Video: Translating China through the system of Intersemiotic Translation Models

This system is proposed as a basis upon which the interactions between culture and media can be analysed clearly, so that the complexity of signifying practices and cultural production is given full tribute. Each media is a complex, each culture is a complex, and the IST models present as a constant flow in between. Many often multiple IST models are employed and blended within one film or one film sequence, thus invites both transcultural and intermedial gaze, as will be shown in the following case study of Lowyer's 2006 film The Summer Palace.
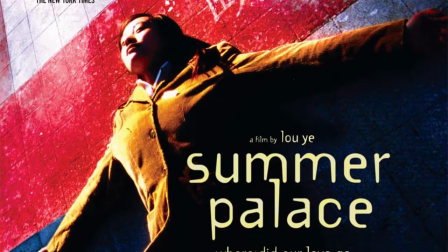8:59 The director Lou Ye, one of the glazing stars among the so-called sixth-generation Chinese directors,
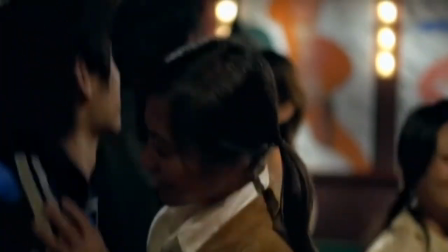9:05 have presented a controversial and yet one of the few Chinese films that translate the China of the 1980s and the 1990s.
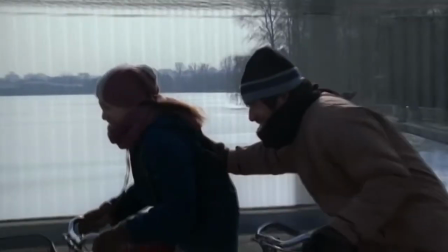9:14 A China that is affected by the incident of 1989 and it is retold through the love story of a heterosexual couple. Well, I do not intend to talk about the production of the whole film, but only to focus on part of the film to exemplify how Liuyi translated China by blending the many IST models that he employed. That is, the three minutes montage over the famous pop music Don't Break My Heart. The three minutes sequence that translate China over a span of eight years after 1989, where the lives of the individual and the spatial temporal context of the social undertakes radical changes. In this sequence, Loewe employs the model of the French near wave. Well, we have to know that this is a director who is very open with him embracing the works of Jean-Luc Godard and Francois Trefou, who are renowned for the relentless use of hand-held camera move and jump cut.
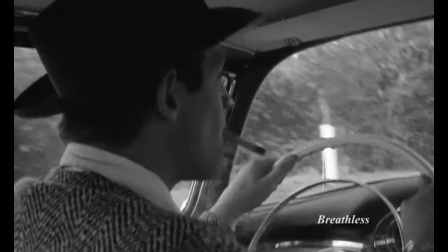10:15 A hand-held camera move is adopted as an intentional technique of making the camera shake to convey veracity.
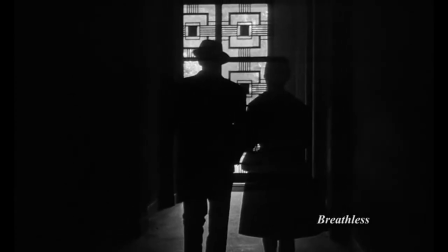10:24 Veracity in these circumstances often describes the situation faced by the characters of the French New Wave,
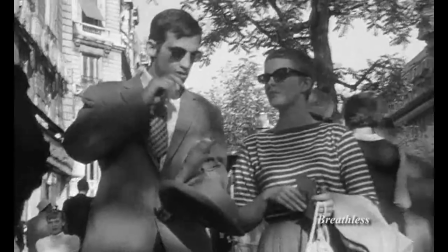10:30 especially the characters of Guida and Truffaut's films.
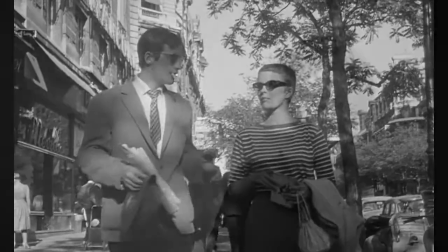10:35 The hoovering, detached, pointless characters are constantly haunted by anxiety. Handheld camera move is employed here in Summer Palace because the same situation is now faced by Loïe's characters.
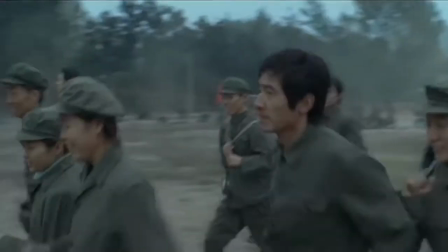10:48 This is represented at the beginning of the sequence following the students' annual military training,
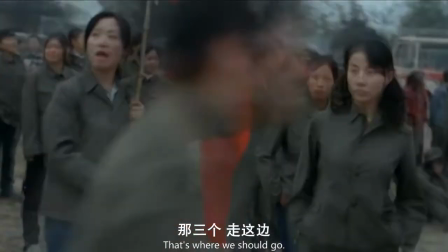10:55 where a handheld camera is employed to look at the students in green uniforms chasing the extended bosses,
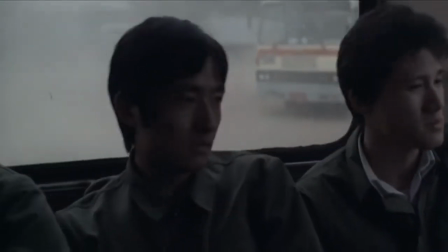11:02 implying the anxiety and confusion of the students now facing discipline from their nation state. Under this lens, the life tracks of the individual is further depicted.
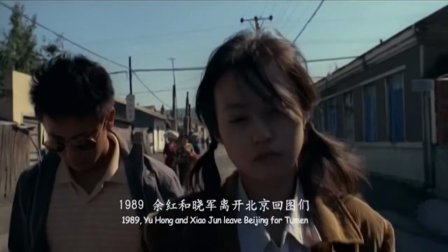11:11 The students live in Beijing for Berlin, the female character Yu Hong drops her education to her hometown,
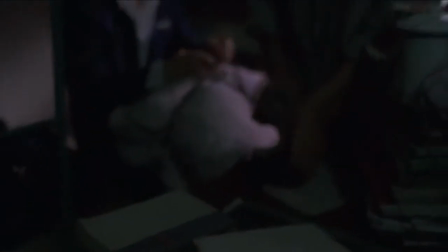11:20 and the male character Zhou Wei leaves Beijing to Germany, and Yu Hong leaves her hometown and moves to the south,
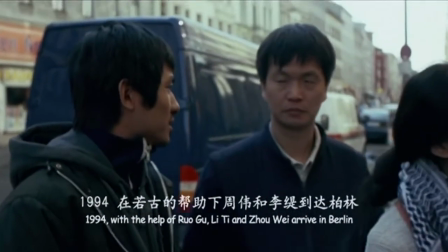11:27 Zhou Wei and his secret now girlfriend join their friend in Berlin,
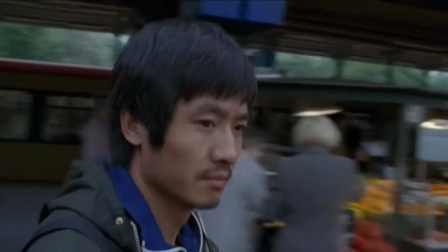11:33 and Zhou walks hastily on the street of Berlin against the alienated foreign cityscapes. Their life moments are also translated with that of jump cut,
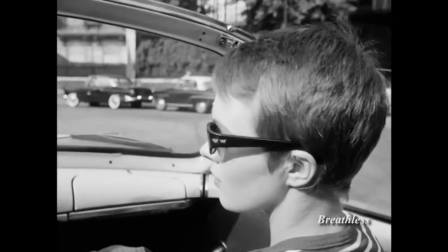11:42 another distinctive feature in filmmakers like Guida, which always breaks the flow.
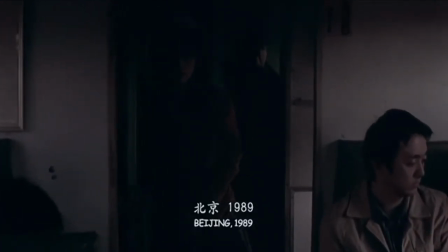11:49 As David Bortwell has described, it is a sensation or an experience with the kind of challenges and hazards that intervene in life.
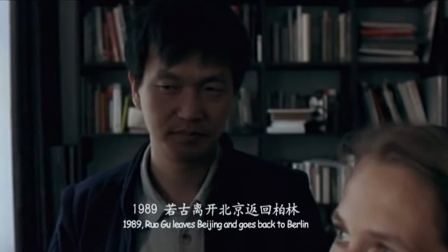11:58 It is another powerful device to focus, to break the flow and focus on the momentary feelings of the individual. If Lou Yeh's intention as he describes is to render a realistic living status of Chinese students in 1989, and that the employment of handheld camera and jump card is to communicate veracity to a sense of documentary as it did for the filmmakers for the French New Wave, then it is not hard to understand why Lou Yeh, in addition to the handheld camera move and jump-cut also employs directly the documentary footages as intermedial ASD models, whereas the former are used to translate life of the students, the latter are employed to translate the change of social historical context. The employed documentary footages inscribe moments of major historical events with a span of eight years after 1989.
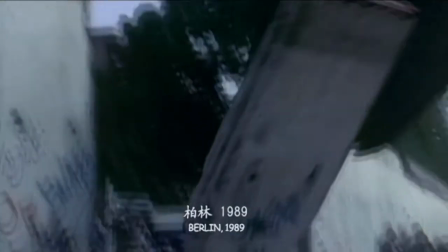12:52 They represent the breakdown of the Berlin War, the collapse of the Soviet Union,
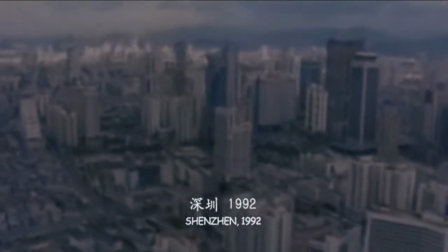13:00 China's opening up, and the development of the special economic zone, and then the return of Hong Kong. A college of these documentary models of either foreign or home make up the historical chronotope and implies the progression of time. Beyond the translation of time, however, this employment established also two relationships. The first one is between China and the West. By adopting the spectacles from both home and foreign to translate the time scale of China, Liu Yie have already established the unbreakable connection between China and the West. In this sense, China can exist only within its interrelationship with the West, with China's major political movements always conducted in terms of her relations with foreign powers. The second relation is China as a nation state, and the students as individual members within that state.
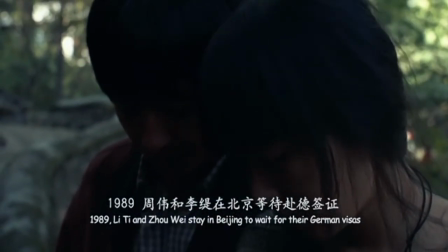14:00 Now if we notice that the documentary footages is edited in parallel with the life of the key characters in the film,
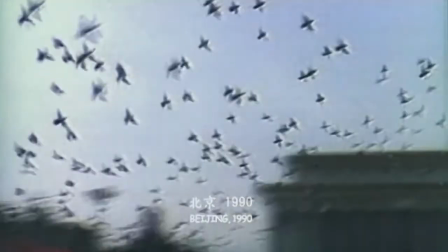14:07 it will be interesting to find that the historical moments in those documentary footages communicate positiveness with images of progression,
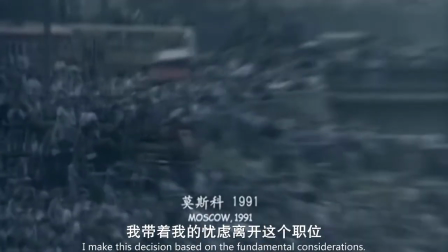14:16 freedom, peace, democracy, prosperity. China progresses together with the world.
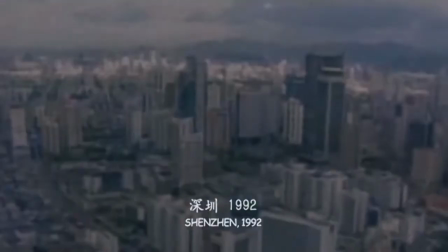14:23 China has regained its political might by reclaiming its lost land, while on the other hand,
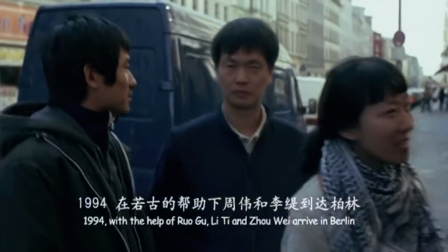14:29 the individual figure is leaving home, is going through exile, whether inland or going abroad.
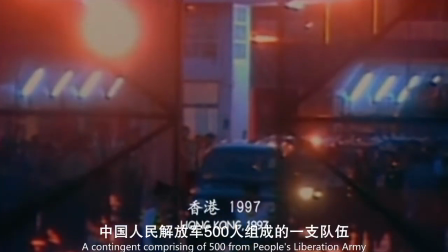14:35 In this sense, what is communicated is that the progression is at the expense of the sacrifice of the individuals.
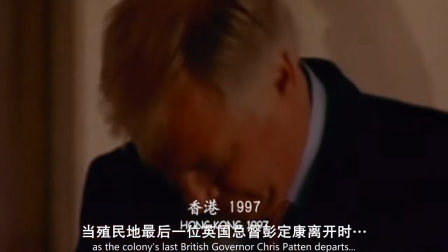14:42 So development is also at the expense of their forgotten wounds. This sense of misplacement communicated through montage are also expressed in Lowye's interview.
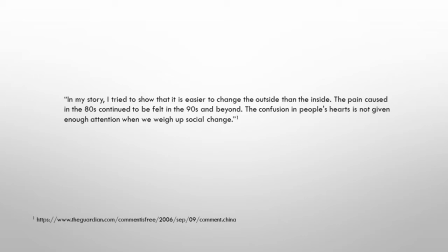14:54 In my story, I try to show that it is easier to change the outside than the inside. The pain caused in the 80s continue to be felt in the 90s and beyond. The confusion in people's heart is not given enough attention when we weigh up social changes.
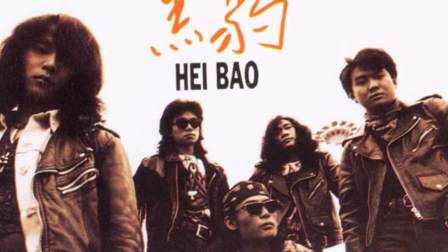15:11 This strange interaction is strengthened by the employment of the background song Don't Break My Heart,
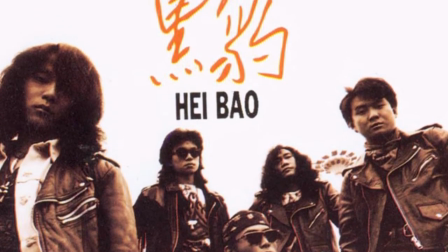15:18 written in 1991,
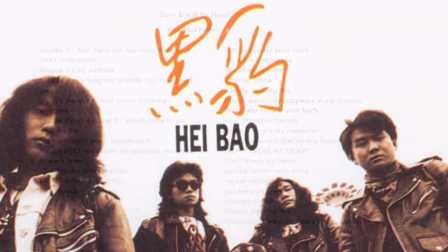15:20 produced by the most famous Chinese musical band Black Panther, a phenomenal band known across China in the 1980s and 1990s.
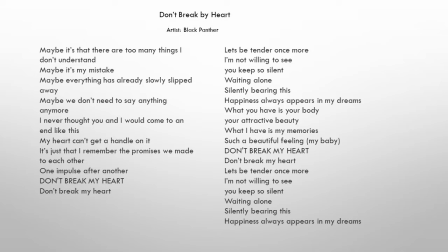15:29 This song was circulated nationwide at the time to the extent that taxi drivers on the street would be humming the song.